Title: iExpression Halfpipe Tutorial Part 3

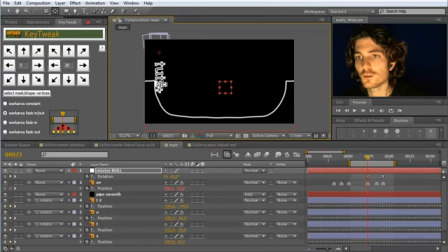742s
And of course also a bit to the right, yeah, because it should rotate at the center and not at the bottom of these elements here. So this looks pretty convincing. Maybe let's try to move it even further up.
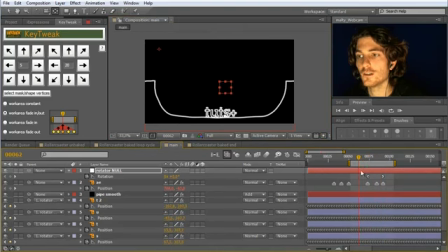763s
Yeah, this is what we need. Yeah. Okay, so let's take a RAM preview of this. And now you have a nice looping here.
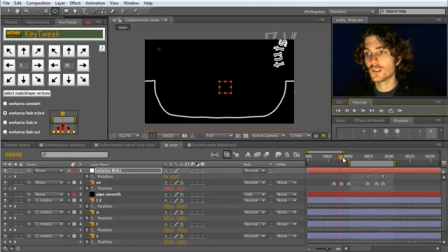775s
Okay, so now we have already two cool effects here. Yeah. So here we have this cool deformation, and here we have now this loop. And now the third trick that we want to add here is at this point,
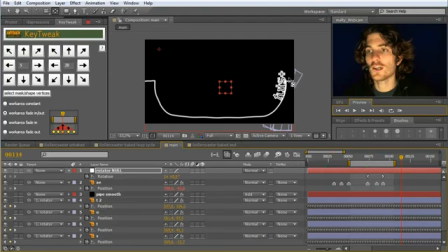790s
it should look as if the skateboarder would kick on the tail of the board and make kind of a cool jump. And for this, let me first again mark the beginning and the end of this area. So like here it should start.
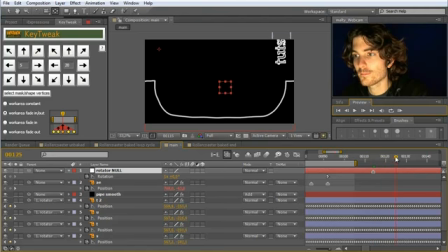804s
I set a marker here, and then it flies, and the highest point is around here. So another mark, and then it lands around here.
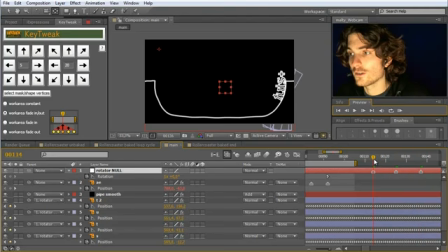818s
And so since we need want to have a jump here, I want to get rid first of all position keyframes in that region.
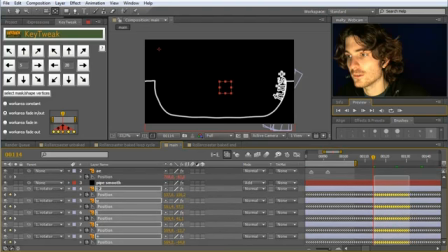826s
So I select here everything in that region, delete it, and the last point,
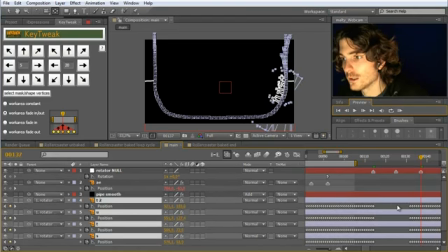835s
so this is the last keyframe that should be preserved, and the ones before should all be deleted.
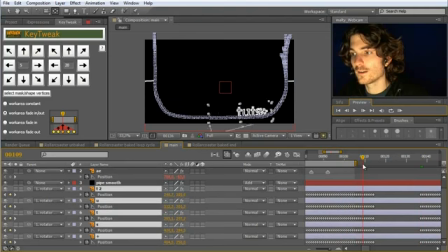844s
Like this, yeah. So what we now have is that the logo arrives here, then it stays here as it is, and then goes down again. And now we want it to rotate around this end position here.
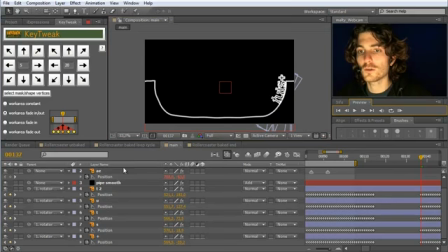861s
Yeah. So before, remember for the loop, we rotated around this position using this rotator null. And now what we do is we set for the position and anchor point, P and A, here a keyframe right before our rotation,
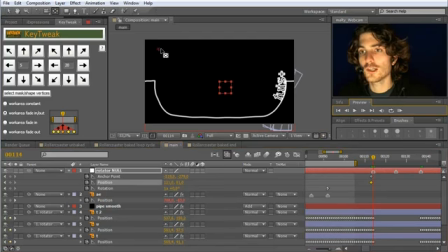880s
then go one frame further and move this rotation point to the corner here.
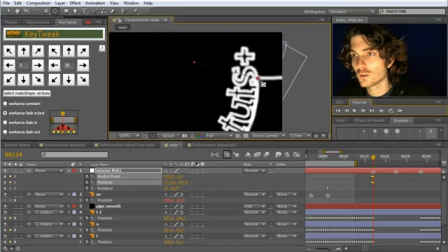887s
Let me just move in here a bit to exactly this corner using this pen behind tool. So now we can rotate around this point. Yeah. So So maybe we move it like this.
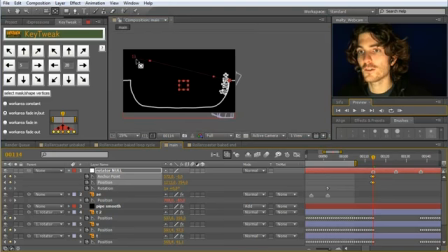903s
Okay, this means from here to here, no rotation happens, but the rotation point jumps from this previous rotation point to this one here. And here we can rotate now again. So this means we set here a rotation keyframe and then go a few frames further, like maybe here,
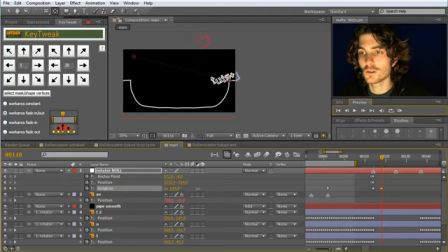922s
and say now it should rotate upwards like this, yeah, as if the skateboarder would have kicked the tail. And then after a while, namely here, when the original movement continues, yeah, it should have been rotated back.
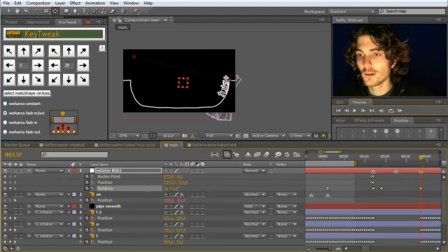938s
So here we go back to the original rotation of exactly one rotation like this. Yeah? So what we have so far is it goes here, then makes this kick and comes back.
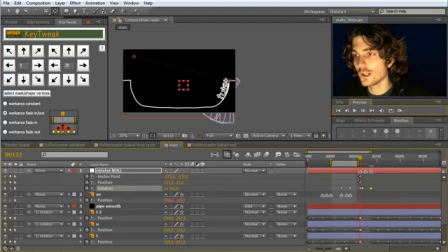952s
And if we look at it, it can look more natural if we give it some easy ease, I guess. So here it comes, and now we have here this kick, and you can see it is somehow, the kick is fast and then it goes back a little bit different.
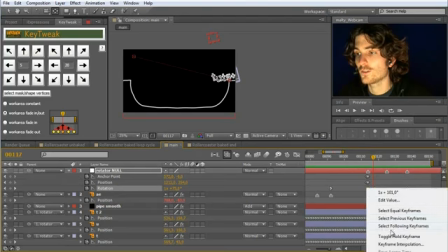969s
So let me just make all this a bit more organic, and to these 3 keyframes, you cannot see it here, so let me do it differently.
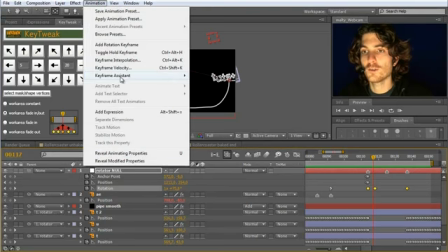978s
Select these 3 keyframes and go to Animation, Keyframe Assistant, and then Easy Ease, like this.